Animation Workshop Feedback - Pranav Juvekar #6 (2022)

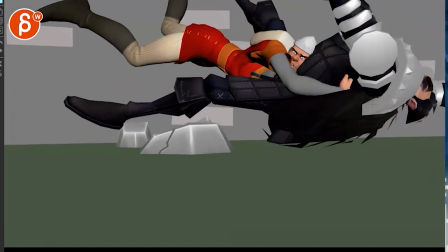and even once you get in here it's good that the the the characters break frame first and cameras catching up but again there's so many areas where we're
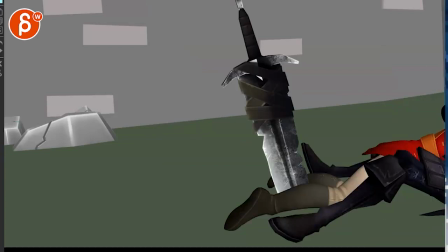cut off and i'm curious if if there's a reason for it because even here the sword is up fully inside the frame so could we not just zoom out just a bit so that we have i can't zoom out there but you know we just see it we see
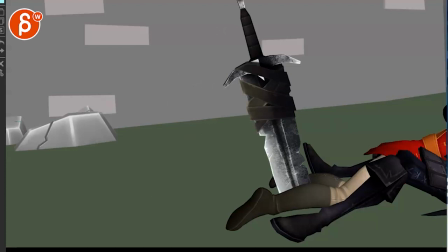more of the shot i'm just curious i don't know if that's that's something that um you could consider if there's a reason for your your framing i don't see
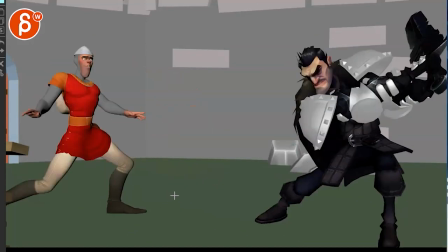any let's see here in your email there's no history i know what this is for this
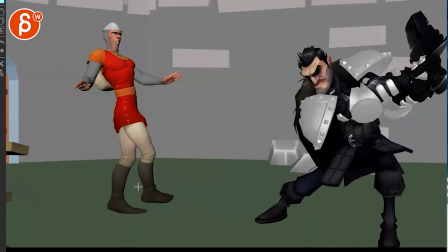is just an exercise is there specific guidelines that you're following you
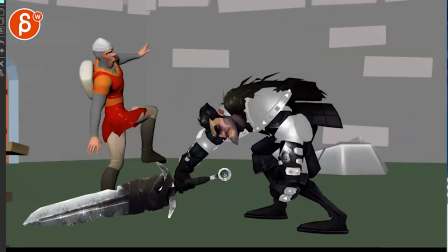have a question earlier um i'm going to talk a bit about the pose and timing timing overall is okay again i would look out for
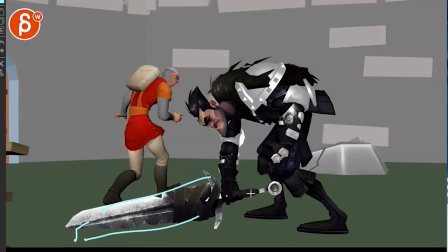speed but it's generally looking at how heavy this is and how you want to approach that because that's going to change the timing as well the
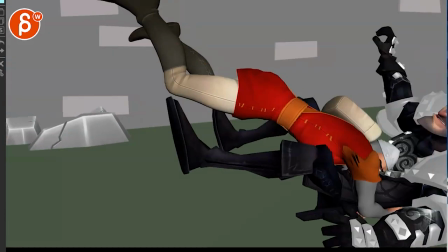camera would just zoom out i don't know if you need the camera move that's okay it's a bit strong in terms of your tilt there i would
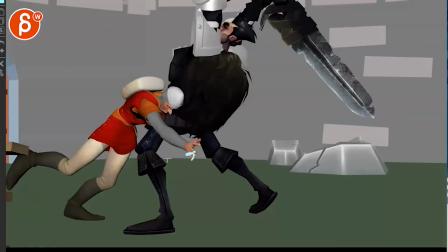keep that level fairly steady where i would just rotate in y and not translate it seems like just a rotate
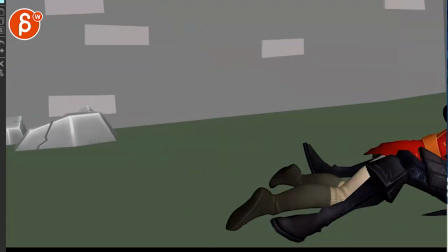i don't know if you need that dutch horizon there but to me it's more about generally zooming out
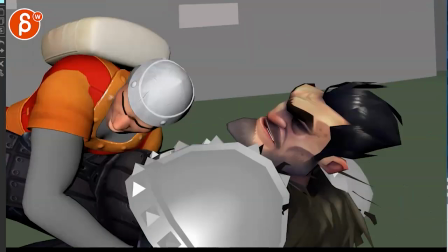globally so that it's just the framing it seems a bit better um motion blur
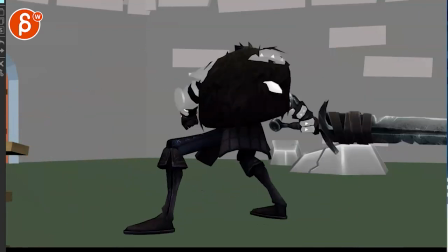i guess if you render there's a tool i was posted a way back i can't remember who it was i know it was cameron
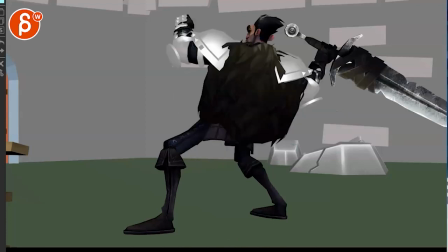fielding who had in my viewport play blasts blur tool
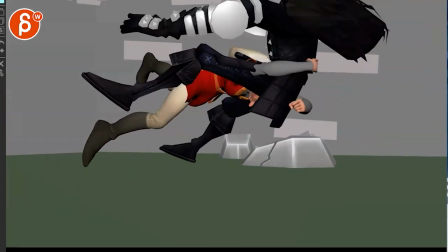it's not the name of it but that's something you could use um for smears i don't know i mean
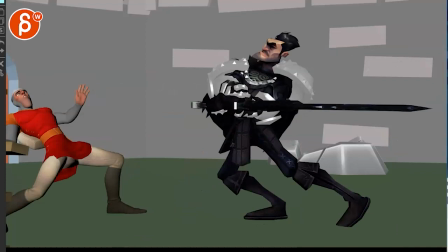you could have something when even if you have one more breakdown where the sword would be after this would be here so maybe here and then
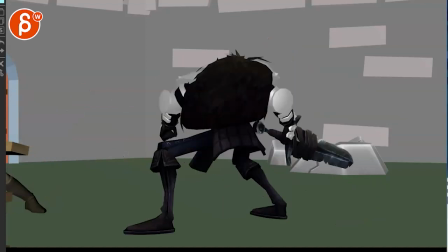there you could have something where some smears but to me it would seem i don't to me like i would do everything to make the shot read
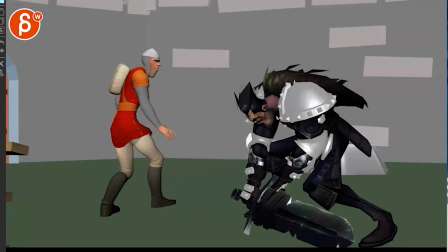as cleanly as possible and then look at the fastest moves where smear would be appropriate
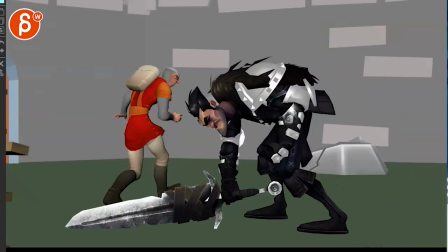sometimes i feel like smear and multiples is a bit too used where the shot isn't as cartoony you know it's just so because it was a fast move i'm gonna add smears i don't know to me smears
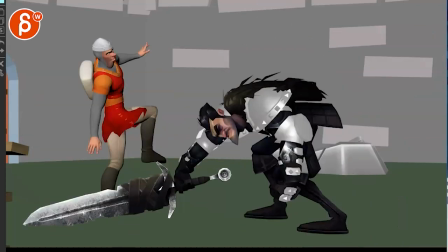it goes into a specific style and cartooniness that that I don't think is here.
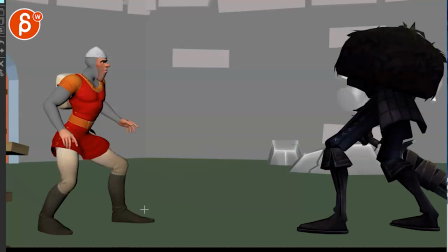You could also explore after zooming out a little bit of a handheld-y feel where the camera almost kind of tries to reframe a little bit.
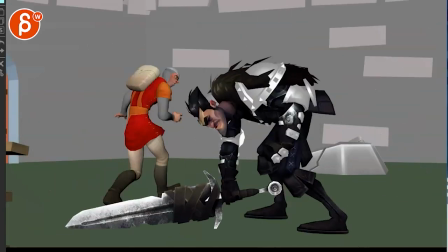Because that's the other thing. It's almost like everything is so static.
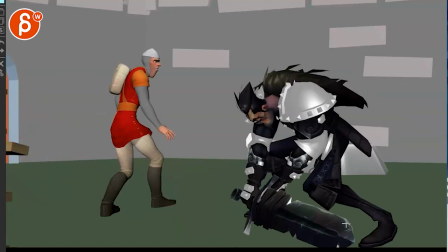Everything is moving and we're breaking frames so many times without reframing
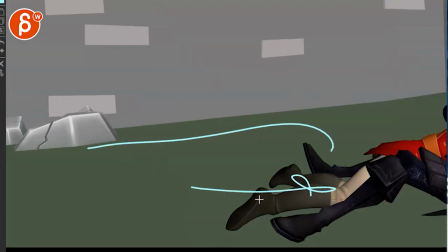that this is almost odd to suddenly have a camera move here.
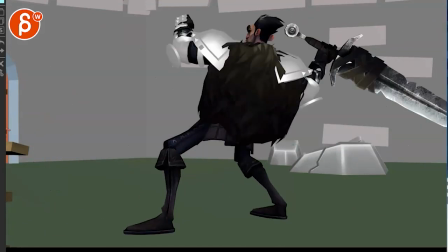I mean, it's a general question for you then. Do you, why do you have this? Do we need this?
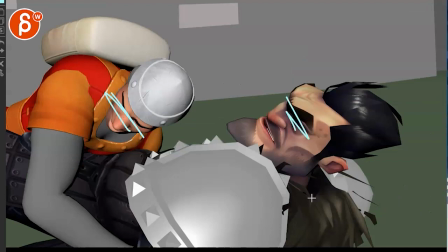Is that what he's looking at? Because we don't see the face. They all have their eyes closed. Are they reacting to the sword?
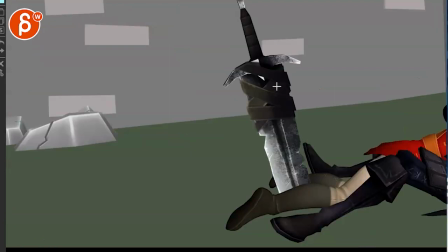Or is that just something else? Do we need this? Can this be shown in a different way without a camera move? I don't know, just questions. Questions that I have here. I mean, this framing is okay.
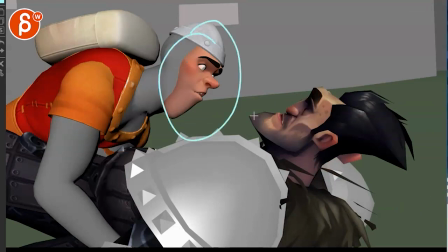I like how close we are there and can see the face. But then the question is, how good are the face controls? and how much do you want to show there?
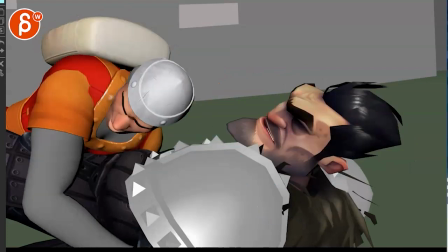Because if he can't open his eyes and that's all he can do, then I wouldn't do a close-up and I would just keep everything more,
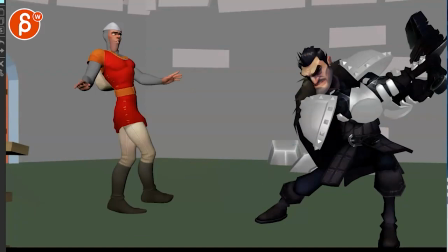you know, something where it's like that. If it's zoomed out so you can see the character a bit more. Anyway, let's get it with that.
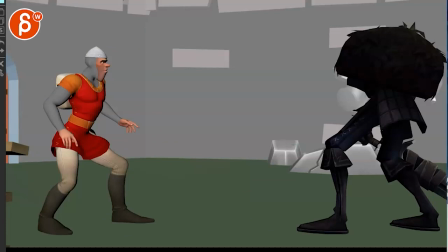A couple notes and a couple questions. So let me know. Thanks. All right. There's an email. You can sign up. You can start whenever you want. You can submit whenever you want. You get 16 submissions. Either way, A like and subscribe would be awesome. Alright, thank you.